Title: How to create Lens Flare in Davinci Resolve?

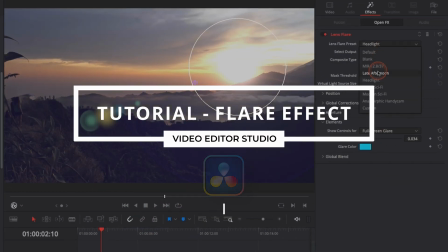Hi everybody, Jeremy here from Video Editor Studio, and today I'm gonna show you how to add lens flare to your footage in DaVinci Resolve 17.
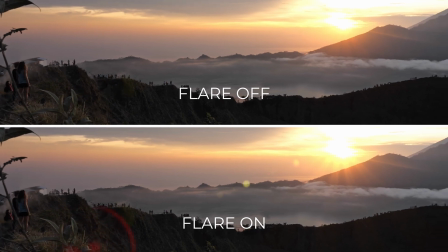Let's check it out.
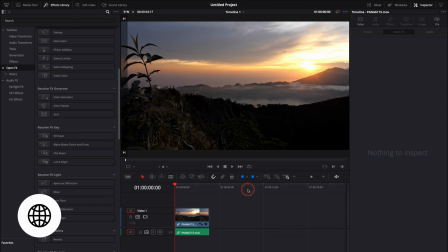Alright, so in DaVinci Resolve 17 right now, we're on the edit page, and I have this clip that I've shot at the top of a hill,
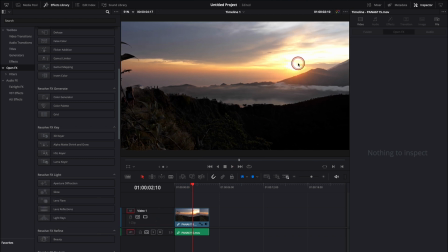and there is some nice sun, and I would like to add some lens flare that go through the frame.
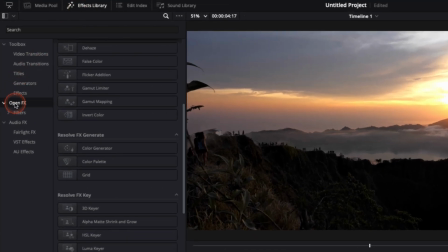To do that, we're gonna go over to the effect library, down to open effects, and here we're gonna search for lens flare. We're just gonna take it, drag it onto our clip, and here we got the lens flare effect on the clip.
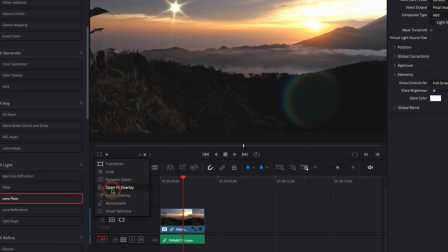Now we're just gonna switch from transform to open effects overlay, so we can easily move that flare.
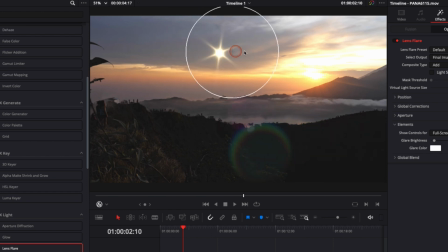We're gonna put it right on top of the sun. You always want to put the flare on top of the sun or on top of your light source, because that's just the natural way it looks. If you just put it randomly right there in the cloud, it looks very fake. You have two sources of light, you have two sun, and it doesn't make any sense.
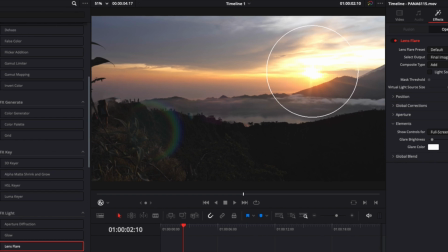So you want it right on top of your light source, right there. And now it looks quite natural and very good in my opinion.
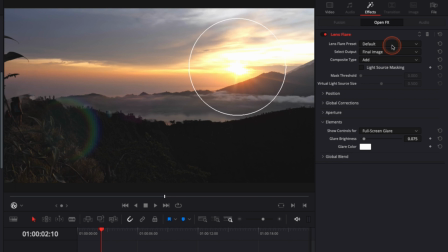Right now, if we take a look in the inspector, as you can see, you can choose from a bunch of different presets. You have like a bunch of options that are all very valid depending on the clip that you have, and can be a great starting point depending on the kind of clip that you use.
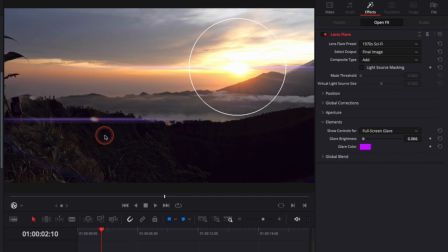For example, something like that will absolutely not work with what I have, but could work very well with a night shot. For the clip that I have, something like late afternoon or the default one will work very well.
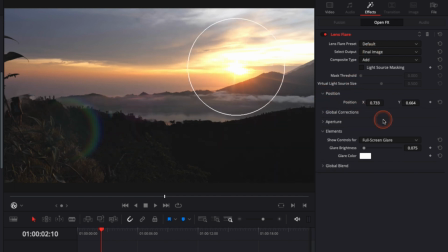Then you got a bunch of options right here where you can adjust the position, but that we can do it directly here if we have the open overlay right there activated. We can also adjust the global look of the flare right there with global correction. We can adjust the scaling, make it bigger or smaller.
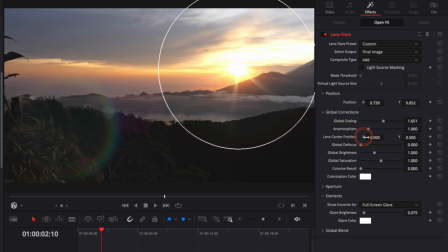We can adjust the anamorphism. We can also adjust here the lens center position. So it's basically where the light is hitting in a frame. We can adjust that right here and move it around as we want. We can adjust also the global focus.
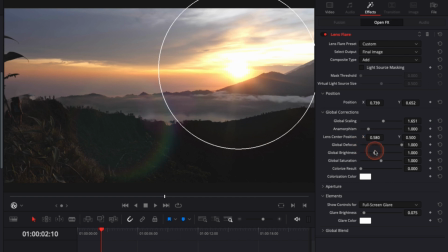So if you have a shallow depth of field, it can be very useful to have your flare, you know, a bit unfocused and look a bit more natural, depending again on the clip that you have. You can adjust the brightness right there. You can also adjust the saturation. And down there, if you look here, you can also adjust the aperture depending on how many blades you want to appear.
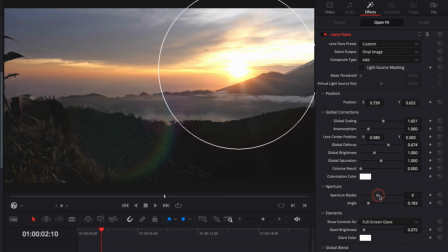It will change the number of ray of light that you will get in your sun right here. The more blades you add, the more ray of light you will have. We don't really see it right now because it's in defocus. If I focus a lot, as you can see here, we have a lot of blades, so we have a lot of ray, and if you bring it down, you have less blade, so you have less ray.
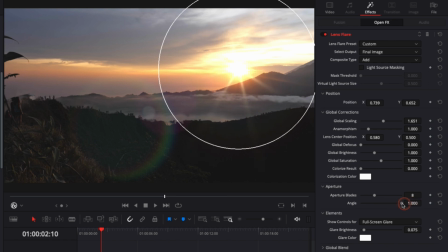You can also adjust the angle right here, so you can make that flare rotated. And then you also have the possibility here in elements to adjust every piece in that flare.
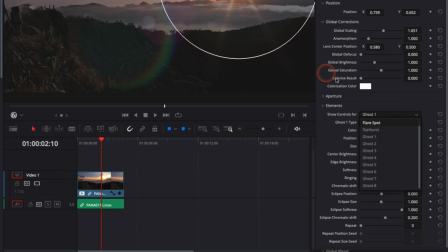So here you can adjust any element of the flare. If you want to adjust the color, if you want to adjust the position.
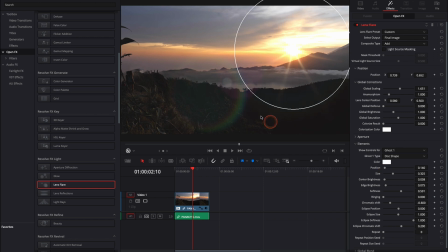So right here, as you can see, we are adjusting this ray right there. We can now go to Ghost 3, for example, which will be this pink right there. So here we can adjust the size. You see what we're doing. If I want to make it, for example, here, blue instead, here we go.
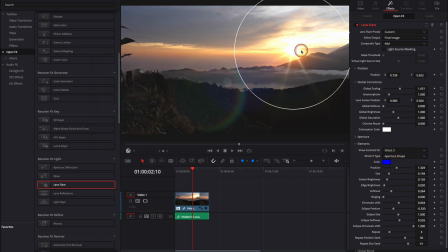Now it's blue instead of pink. And you can really adjust each part of the flare by selecting here in the dropdown. If you want to adjust the flare spots, the starburst, and each ghost. The ghosts are those layer of color that you see right here. Now, one thing to take into consideration is that this flare is not tracked.
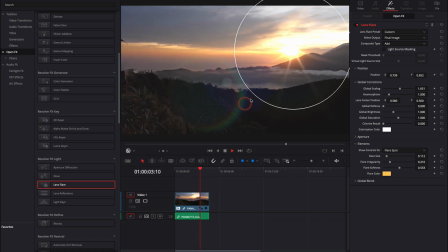So that will not be a problem if you have a fixed clip, but if you have a moving clip like this one, you will need to do just a quick keyframe.
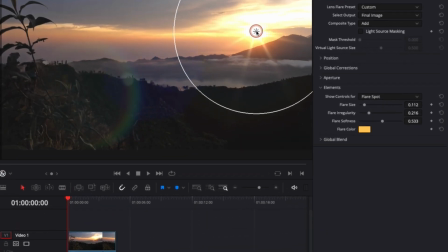So we're gonna go at the beginning, we're gonna place right there our flare in the position that we want, right about here.
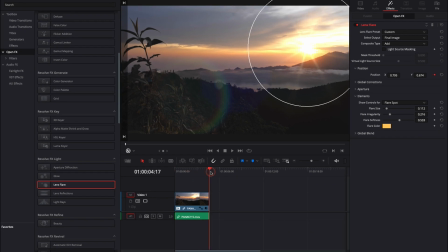Then we're gonna go over to position, we're gonna place the keyframe right there, and then we're just gonna go at the end of the clip, and we're gonna readjust the position of the flare back right here. And now if we play it, as you can see, the lens flare is staying on top of the sun. And with that, the strike right here is moving along, and that makes the shot look more natural.